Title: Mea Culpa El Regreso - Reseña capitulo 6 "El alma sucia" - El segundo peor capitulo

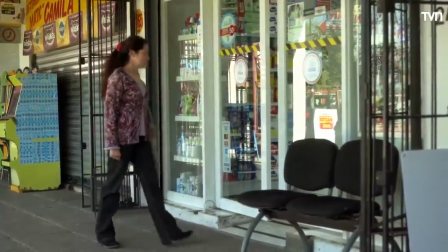245s
O sea, la vema así como haciendo guay escondía La vema así como con cara de que no está
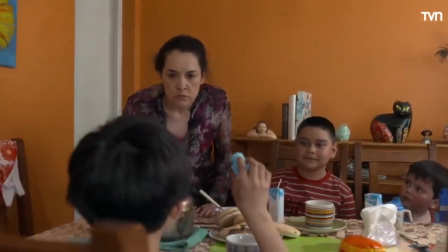250s
tramando algo bueno Nosotros desde la primera escena que aparece Lorena Sabemos que ella va a ser la mala Entonces es raro que hayan decidido así como Abordar el capítulo desde un drama médico Pero haciendo de lado todo lo que hace especial a este género porque a nosotros como espectador no sentir un real misterio por lo que está aconteciendo se
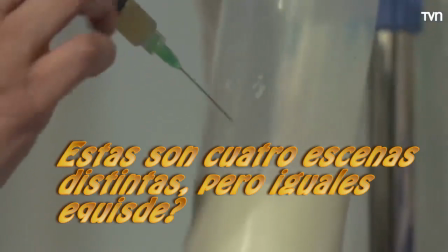274s
vuelve aburridísimo y es reiterativo y siento que muestran a cada rato las
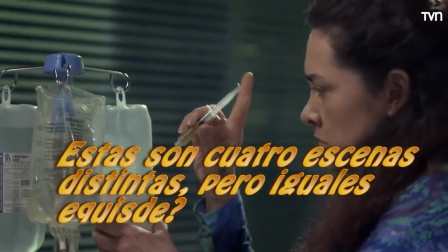278s
mismas escenas y que las mismas escenas no nos están llevando a nada y que eso que no nos está llevando a nada nos está llevando a ninguna otra cosa más y ver a
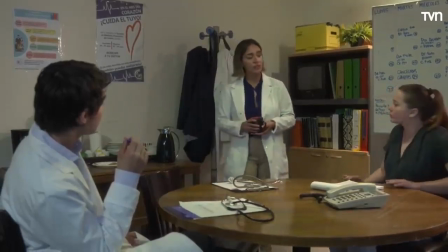288s
la doctora tratar de resolver algo que nosotros ya sabemos es fome weón, es aburrido Y más encima, más encima tienen el descaro de utilizar un recurso súper frecuente en este género Que es el de las pistas falsas Que bueno, como el nombre lo dice, es el de plantear pistas que podrían llevarnos a una eventual conclusión Pero que terminan siendo nada que ver Que es solamente para despistar al espectador Y
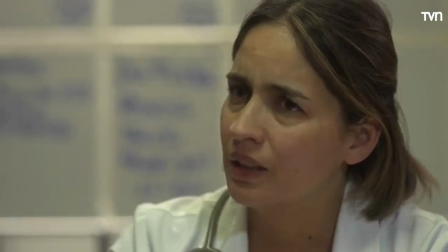314s
que esta escena, que de hecho es como con la que comienza el capítulo En la que el padre de los pibitos,
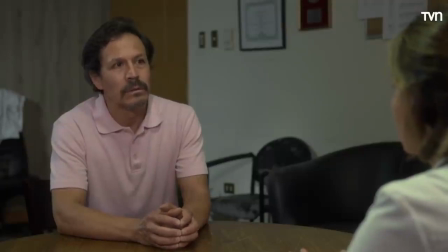320s
ahí va como a decirle a la doctora Tiene la teoría de que como él fumaba marihuana cuando
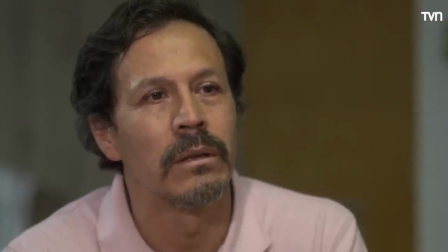325s
joven Probablemente eso le alteró la genética a sus niños Y por eso están sufriendo
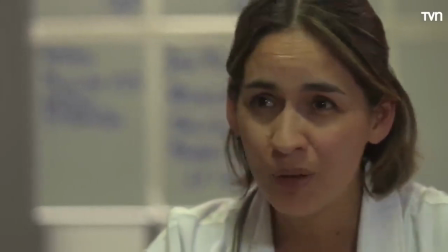330s
esto Pero ni la doctora le da bola La doctora que no sabe qué es lo que le está pasando Ni ella le da importancia a esta supuesta pista falsa Y a nosotros nos importa mucho menos todavía Porque sí sabemos que él no tiene nada que ver Pero lo peor de todo es que
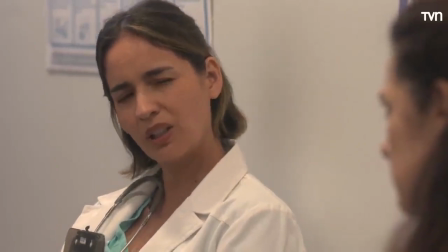346s
cuando la doctora Paloma descubre la verdad Ni siquiera es porque haya sido a través de
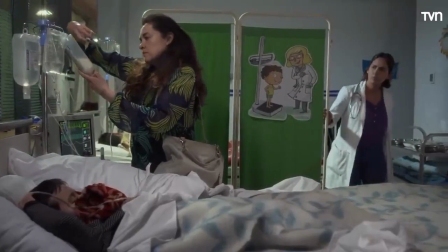351s
sus investigaciones Sino que es porque efectivamente ve a Lorena con las
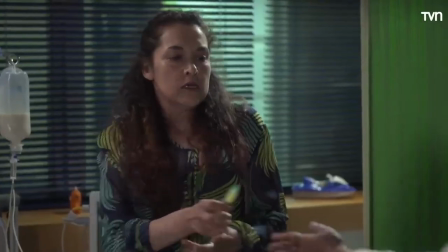356s
manos en la masa Ve a Lorena inyectándole el tramadol a la
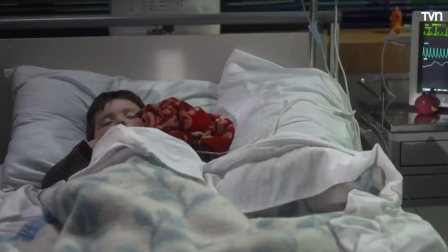362s
cuestión del suero de su hijo Y es súper anticlimático,
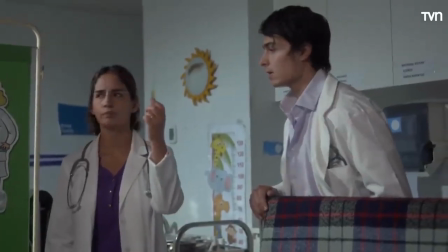367s
weán Así como que estuvo todo el capítulo tratando de descubrir qué weán Y al final esas investigaciones no ayudaron en nada En nada Porque para descubrir qué fue lo que pasó Literalmente tuvo que ver al criminal con las manos en la masa Entonces qué sentido tiene haber mostrado toda su investigación Si al fin y al cabo eso no iba a llevar absolutamente nada Y mira, yo sé que esto está basado en hechos reales Y que probablemente haya sido así como pasó realmente Que la doctora en efecto vio a Lorena inyectándole el tramador al niño Pero puta, buen, ficciónamelo un poco Como no te cuesta nada Si estoy seguro que hay ficcionado muchas cuedantes ¿Cómo no voy a ficcionar un poquito ahora? Para que el capítulo sea un poquito más Más intrigante, un poquito más interesante Buen, dame, dame algo de sazón Dame algo, dame algo Que me estoy quedando dormido Viendo este episodio tan reiterativo Tan aburrido y tan fome Bueno, pero todo eso que he dicho hasta ahora Es en términos de guión Porque ahora vamos a hablar, digamos de los aspectos de dirección digamos de lo que es el aspecto más visual de la narrativa de la historia y que en esta ocasión luego de tres capítulos de ausencia vuelve Carlos Pinto como director y se nota, se nota el principio es increíble,
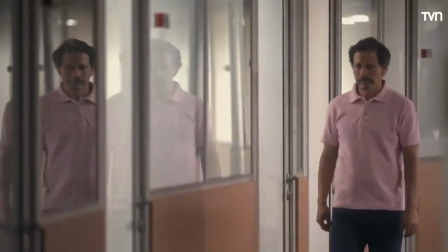449s
no tiene ni una sola línea de diálogo y somos capaces de desprender todo lo que está sucediendo solo por las imágenes que se
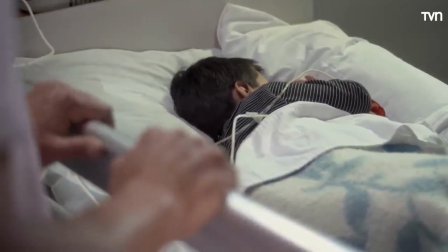457s
nos muestran este es un padre que está viendo como posiblemente te va a morir su hijo y el actor que hizo
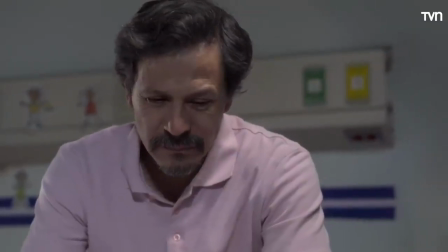465s
del padre se puso la 10 en este capítulo, su actuación es de lo mejor que tenemos.